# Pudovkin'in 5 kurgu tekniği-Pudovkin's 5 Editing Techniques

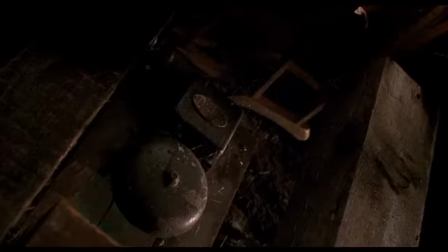8:40 The scene ends when the SWAT team rings the doorbell. At this point, we realize the cross-cutting has actually been a red herring.
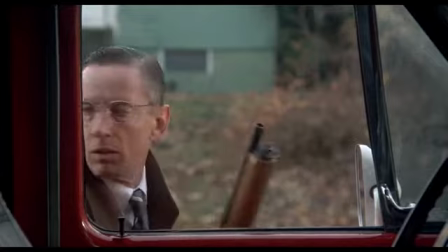8:49 The SWAT team is at the wrong house, and FBI agent Clarice Starling is at the front door of the murderer all alone.
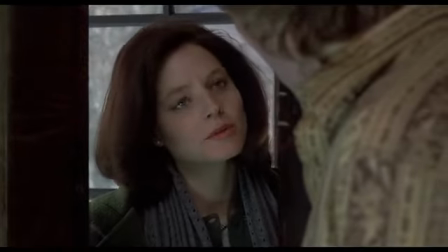8:58 This throws the viewer completely off, as one minute you think the killer is about to be captured, and in the next minute,
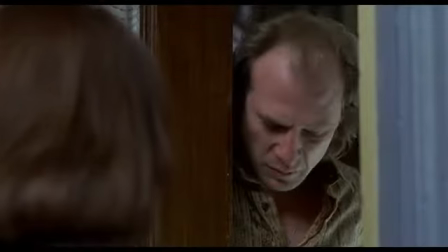9:04 the situation is completely reversed, and the lead actress is in extreme danger.
Excuse me, sir.
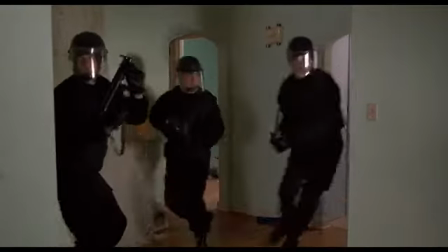9:10 I really need to speak with you. Clear! Clear! What's the problem, officer?
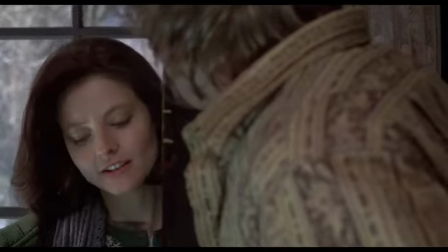9:17 Well, I'm investigating the death of Frederica Bimmel.
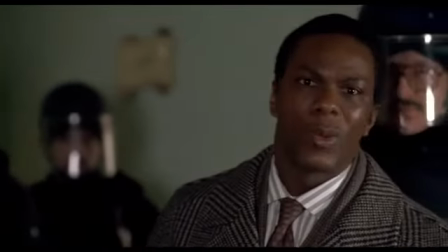9:23 There's no one here, Jack.
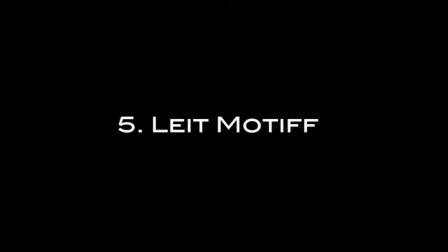9:27 Clarice.
Leitmotif is usually used as a musical term. It describes a recurring musical phrase associated with a particular person, place, or idea. Think of the Indiana Jones theme,
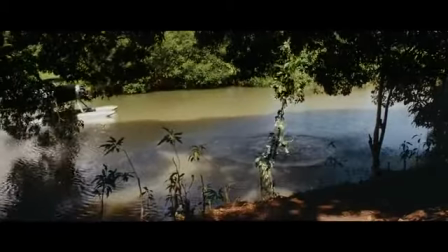9:46 or the Emperor's March in Star Wars.
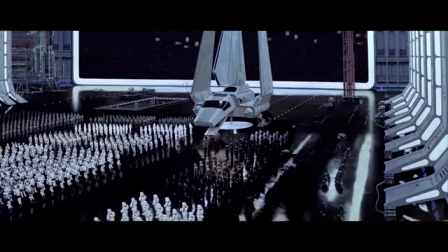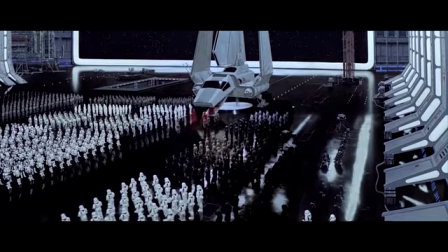9:55 In this case, though, Podovkin is using it in a visual sense, describing a recurring shot or scene that has some sort of meaning or symbolism.
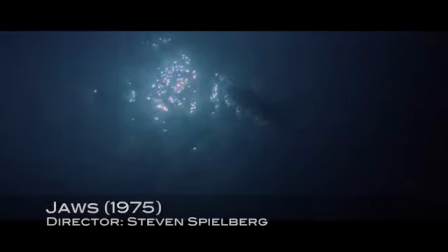10:04 In the case of Spielberg's Jaws, the leitmotif of the underwater point of view shot was used.
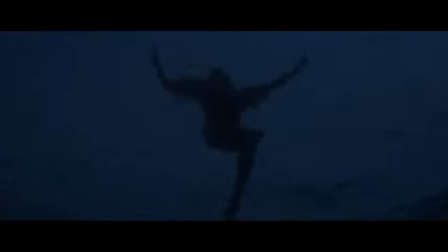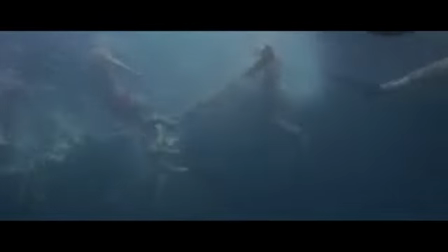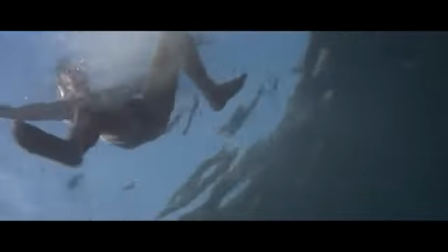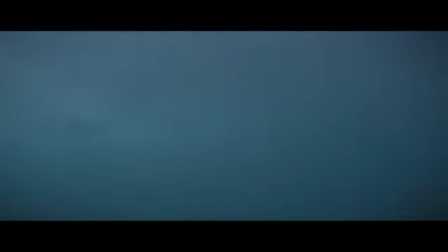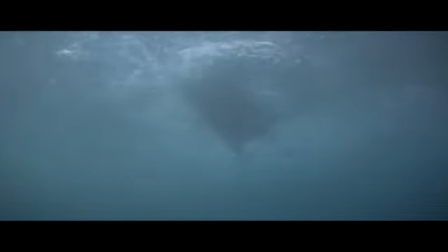10:36 Every time you see this underwater shot, you know that the shark is nearby and could attack at any moment.
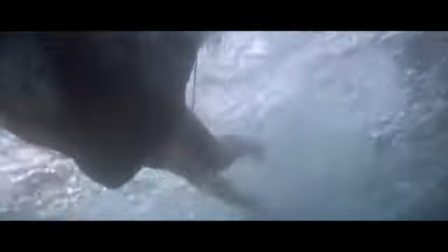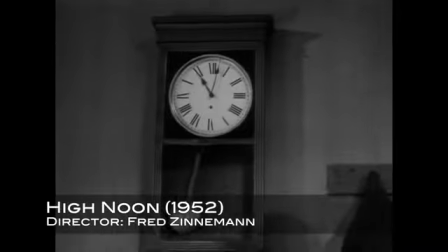10:48 In High Noon, the leitmotif of the clock is shown over and over,
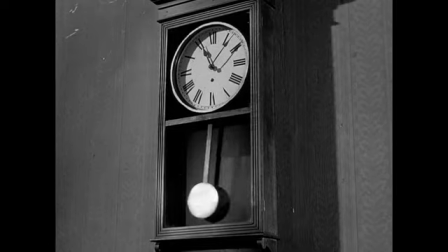10:52 making the viewer aware of how time is running out and how desperately Gary Cooper needs to find an ally before it's too late.
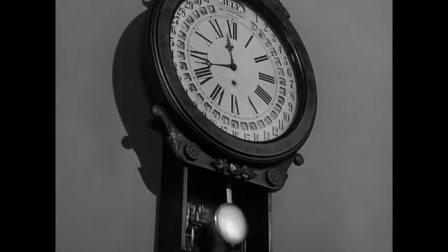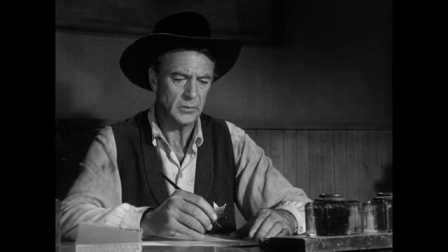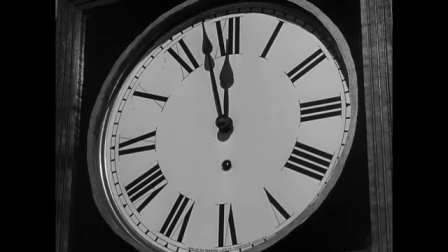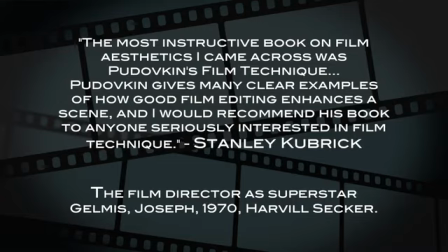11:18 Padovkin's theories on editing were extremely influential. They were influential during his life, but they continue to be foundational for generations of filmmakers after him. Next time you're watching a movie, keep an eye open for these different editing techniques.
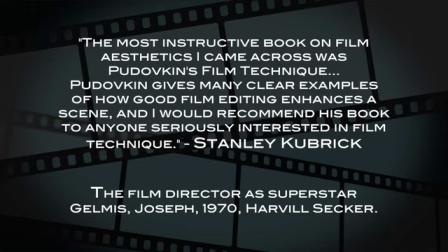11:32 It will give you clues about what the filmmaker is trying to say, as well as a better appreciation for visual storytelling.